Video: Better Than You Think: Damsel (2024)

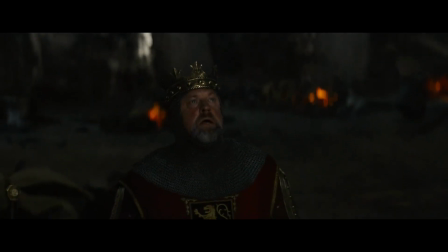(4:09)
You feel the effects of its existence through the fear of the characters you follow, and it's just a very effective way to build an antagonist.
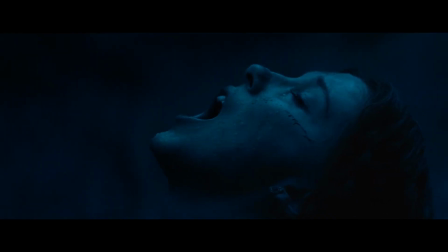(4:18)
I love this one moment of the dragon's mere presence making this ice melt,
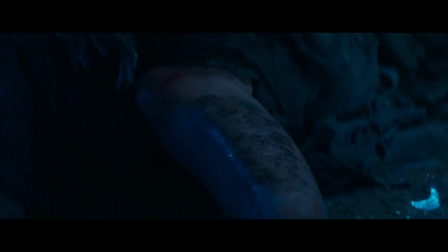(4:23)
its breath being so hot that its exhale thaws out pure ice.
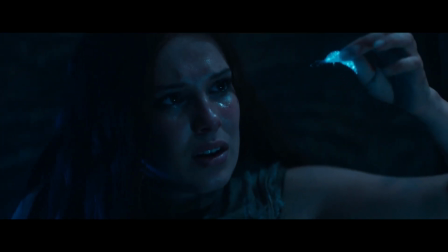(4:27)
And the fact that its fire is much more than fire. It behaves like lava almost.
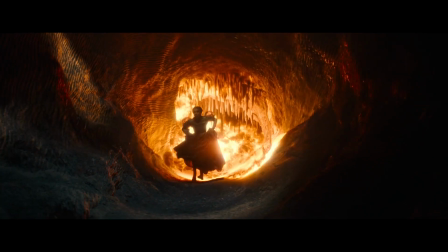(4:32)
It turns to liquid as it hits solid surfaces. It makes it so much more intimidating than regular fire.
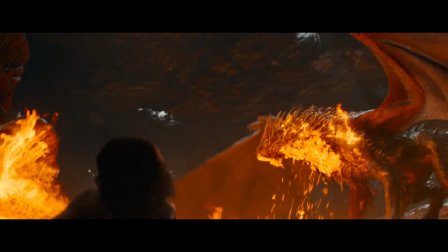(4:39)
It's an interesting conceptual choice. The only thing I don't really love with the writing here is that the dragon has like wall hacks.
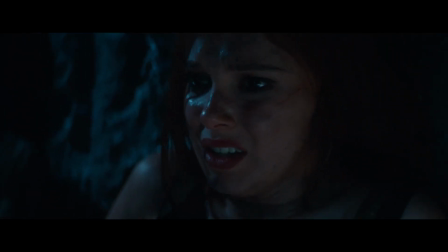(4:47)
It finds Elodie no matter where she is. But you can kind of fantasy creature senses explain that away.
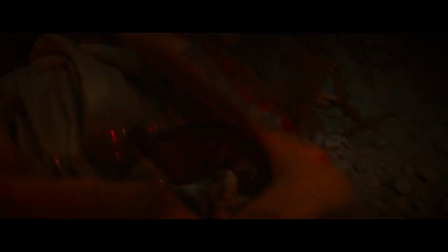(4:53)
The writing otherwise is pretty strong.
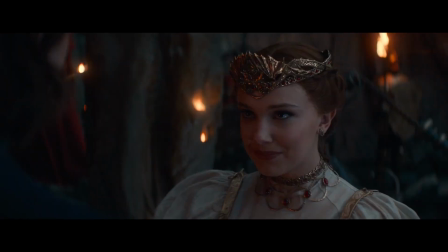(4:55)
Nothing groundbreaking but it does have a few interesting choices that I think are being fairly underrated, like the stepmother not being awful.
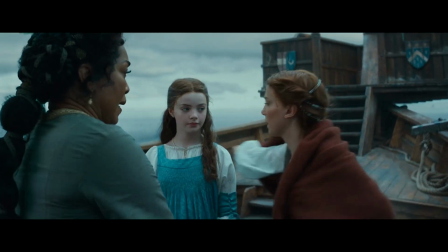(5:03)
It would have been all too easy to make the stepmother in the fantasy story evil and hateful.
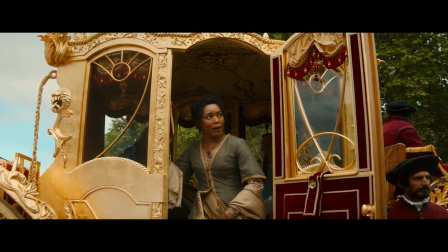(5:08)
Instead, she's actually caring and the movie benefits a lot from it despite it being the more difficult avenue to take the character.
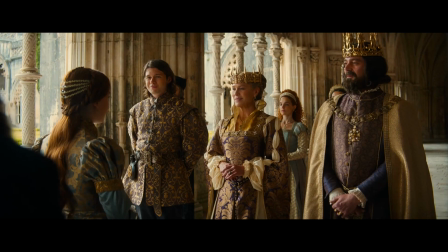(5:15)
And with this choice, they unlock so many opportunities that other fantasy films don't get to have,
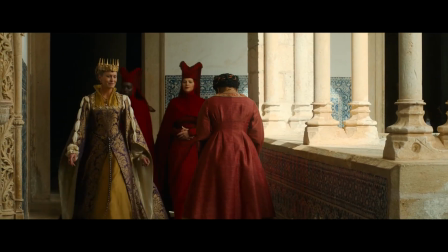(5:21)
like the fact the father seemingly knows what fate he's giving his daughter, whilst the stepmother seems to actually care and give warning to Elodie over.
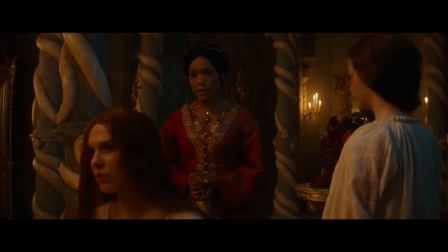(5:30)
She's not aware of the situation, but she knows something is wrong, so she warns her.
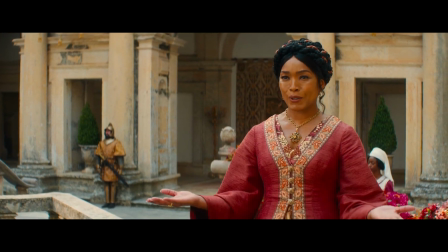(5:35)
And they have this conversation, which I think is very important to Elodie's character because it demonstrates to us that she isn't a one-track-minded individual.
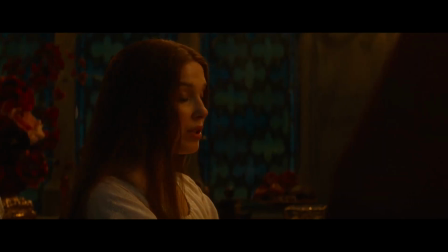(5:43)
There's loads of hints to that before this, but the fact that she isn't instantly dismissive of the idea that the royals are bad people and this wedding
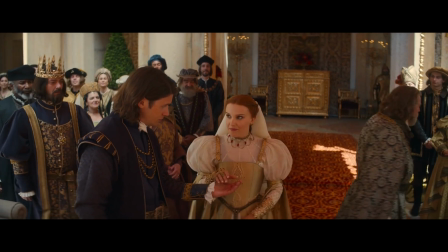(5:51)
is a scheme of some kind tells us a lot of her intelligence and respect for her stepmother's judgment and the way they take this character into
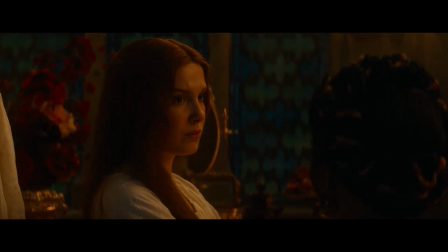(5:58)
a subversive place allows us to have these character moments for our protagonist.
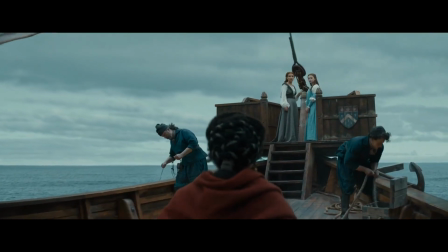(6:03)
It isn't subversion just for the sake of subverting every trope that we know in fantasy, it plays a part in the story.
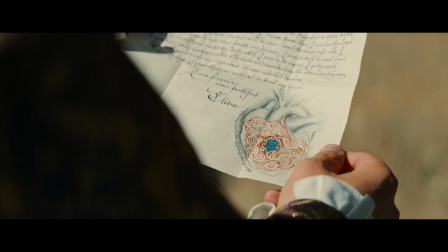(6:10)
And with Elodie's intelligence being a key aspect of the story, small moments like this build a good and solid character to follow.
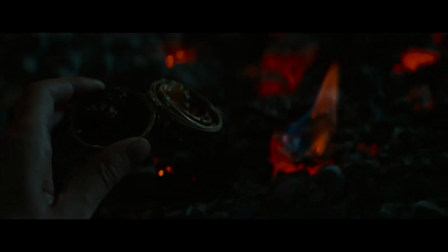(6:17)
So later on when she uses her resourcefulness to repurpose her necklace to capture fire instead of just simply making a torch or the same with the slugs using
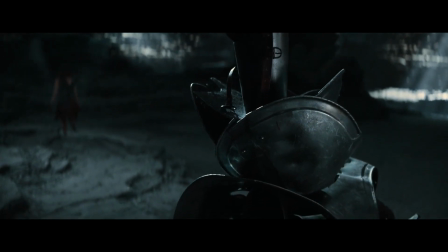(6:26)
the old crown as a climbing instrument using armor to makeshift a booby trap it's just charming bits of character moments where we see her intelligence
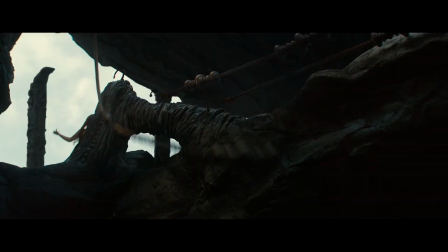(6:34)
rather than get told constantly that it exists.
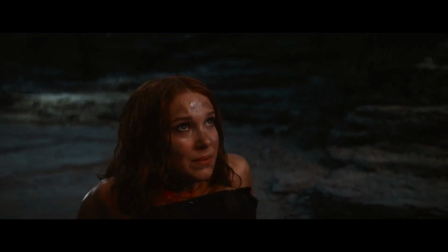(6:37)
And in the end her resourcefulness is what wins her the day and her compassion which is a strong character trait Her immediate reaction to all animals is to help,
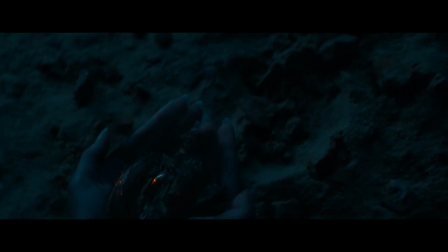(6:46)
so these little moments work towards making that final resolution satisfying.
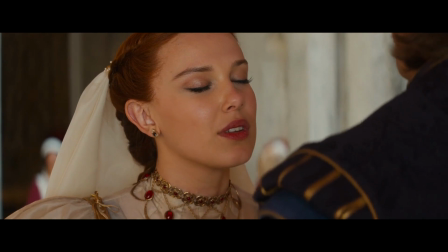(6:51)
Also, because I didn't know anything, I was predicting she'd be some kind of sacrifice, but when he gets revealed, I was so absolutely hooked.
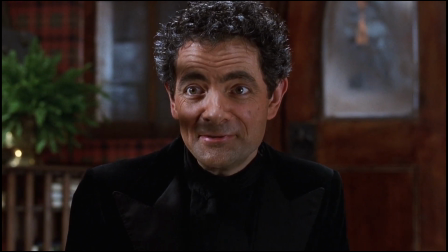(6:59) I would like you to be a sacrifice.
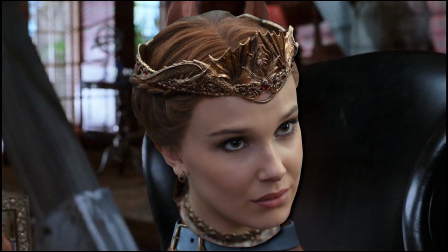(7:06) Rorak, Roraz?
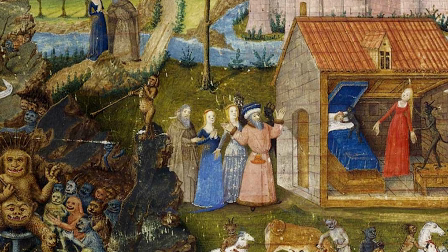(7:12) Ah!
I think the story takes a lot of influence from Arthurian legends, but it weirdly reminds me a lot of the Black Phone from 2022.
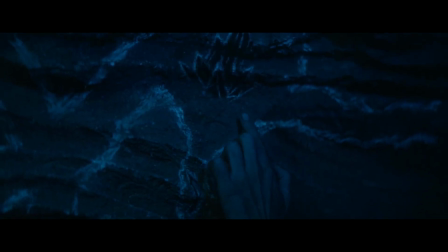(7:20)
The idea of Elodie getting into this cave where previous brides have drawn a map and are helping future brides escape is very reminiscent of the Black Phone,
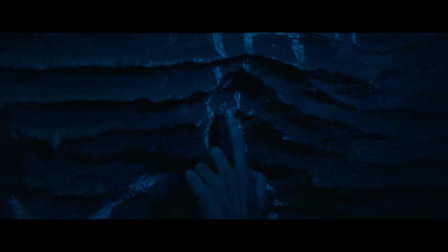(7:29)
and I thought that was pretty cool.
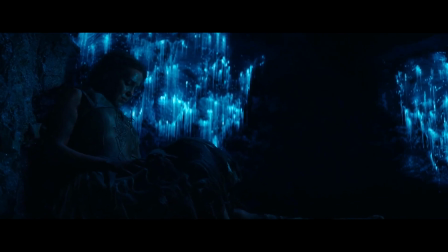(7:30)
And it's just a way to build out the world in a fun and visual way, and this film does build a very interesting world, one that's rich with potential.
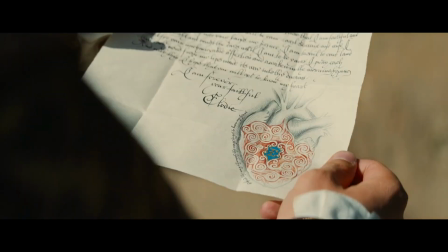(7:38)
I love these little slugs that glow and can heal wounds and it's cool how we see that she's good at labyrinths and mazes so when
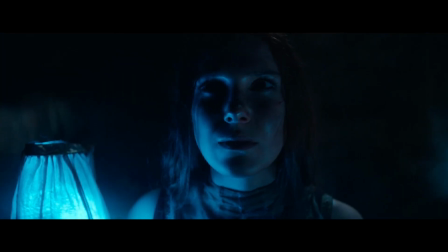(7:46)
she sees the map of this cave system is within her nature to figure it out and this ability is even given a reason to exist.
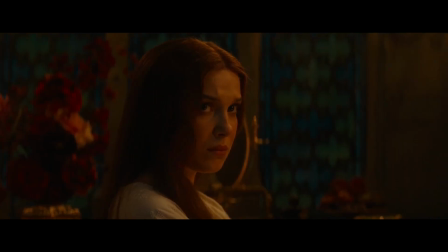(7:54)
I mentioned before that her father seems to know exactly what's going to happen to Elodie and he doesn't care because he needs to help his people which I also think is a great story choice.
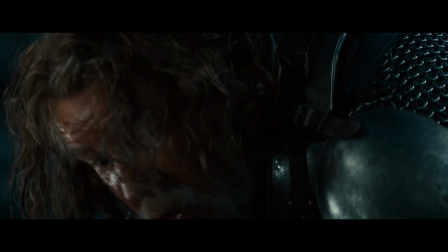(8:02)
The idea of a bad father but good leader. Then of course he has a change of heart and dies trying to save his daughter.
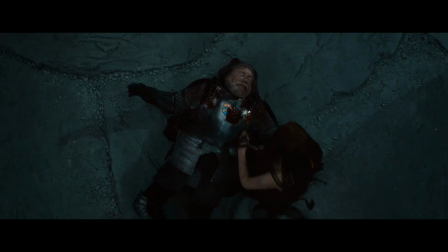(8:09)
He gets a very minor redemption arc which is admirable to even attempt. I also like the idea of her escaping and having to go back.